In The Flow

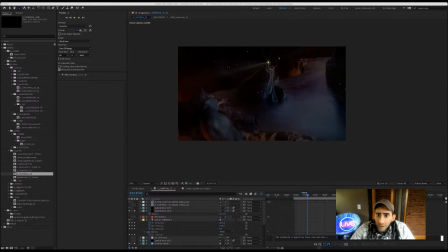(0:06)
Welcome. If you're just joining us, this is In the Flow.
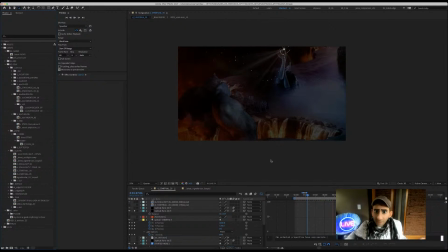If you liked Bob Ross and you like visual effects, this is the place for you.
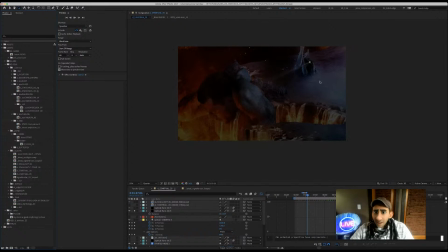This isn't like a technical explanation, it's more of just more of like the creative process behind some of these things.
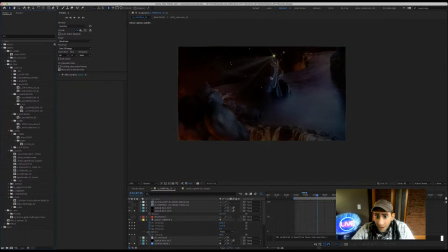(0:59)
I'm noticing that it has to come up higher on the Y right here because it looks like it's kind of skimming the surface. I want to make it feel like it's came down and jumped up right above the cliff. So this is the path of
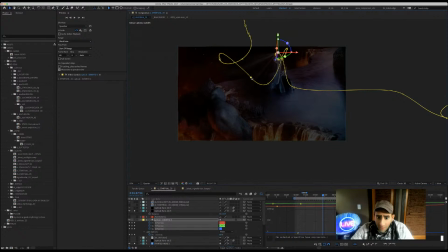(1:23)
again. Right. Just take a look at the Y position. And when I'm sort of talking here, I'm just sort of envisioning that one of my kids is
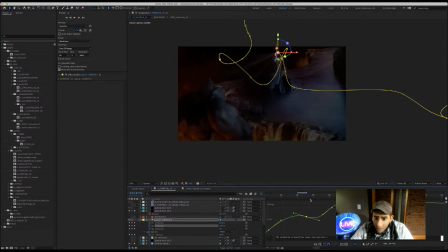(1:41)
curious about special effects, and just as I would talk to them, so it's not like you have to have a big understanding of. Let's see.
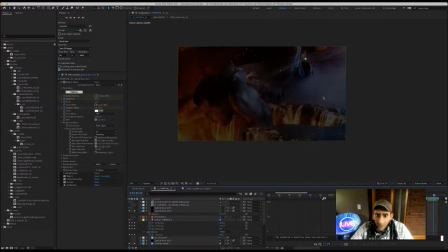So basically, I'm just focusing on this one element, which represents
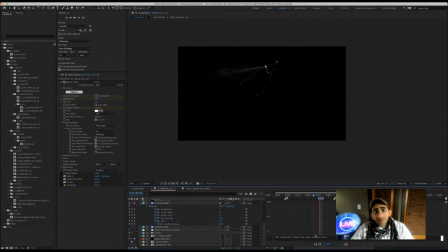(2:19)
the path of the soul as it's sort of interpreted through Greek mythology. Um, Greek mythology, like any sort of mythology or religion,
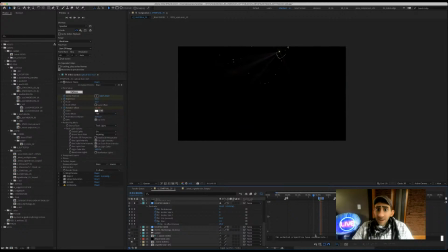(2:35)
is an attempt to explain the unexplainable, and so these images might change how it's depicted, but basically, this is my interpretation of how people in ancient Greece may have envisioned
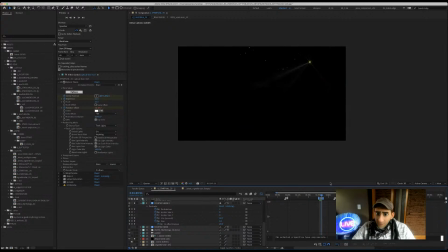(2:57)
their place in the universe. So that's that one element of the soul. And if you are curious about, if you want to learn more about that, you can watch some of the previous ones. I think,
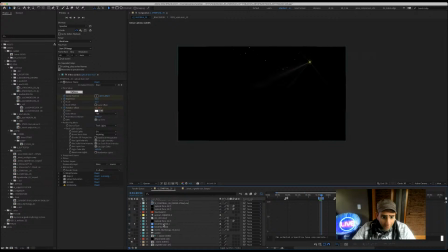(3:12)
again, I'm not very technical, and I'm not sure if I'm actually streaming.
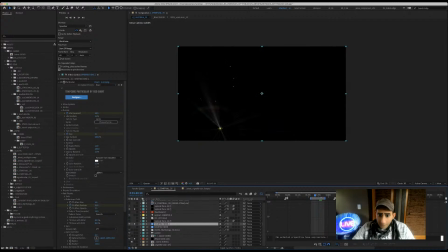And sometimes you can just isolate certain layers. This is basically the timeline.
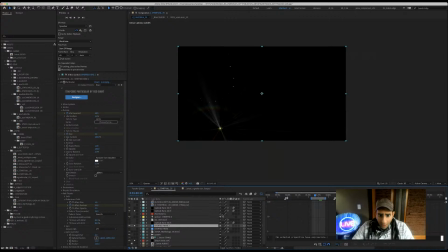(3:42)
Starts at 0 and goes as long as you want. And this button here just allows me to collapse it all. And this, so I can only focus on the two that I are, to the layers that I need to tweak.
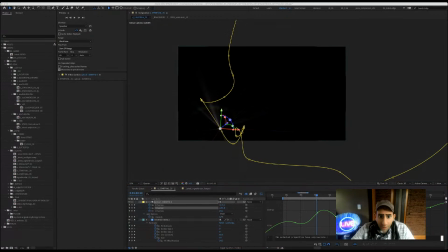(4:06)
And I'm not sure if I play music in the background, if it will mute, but I like to work with music.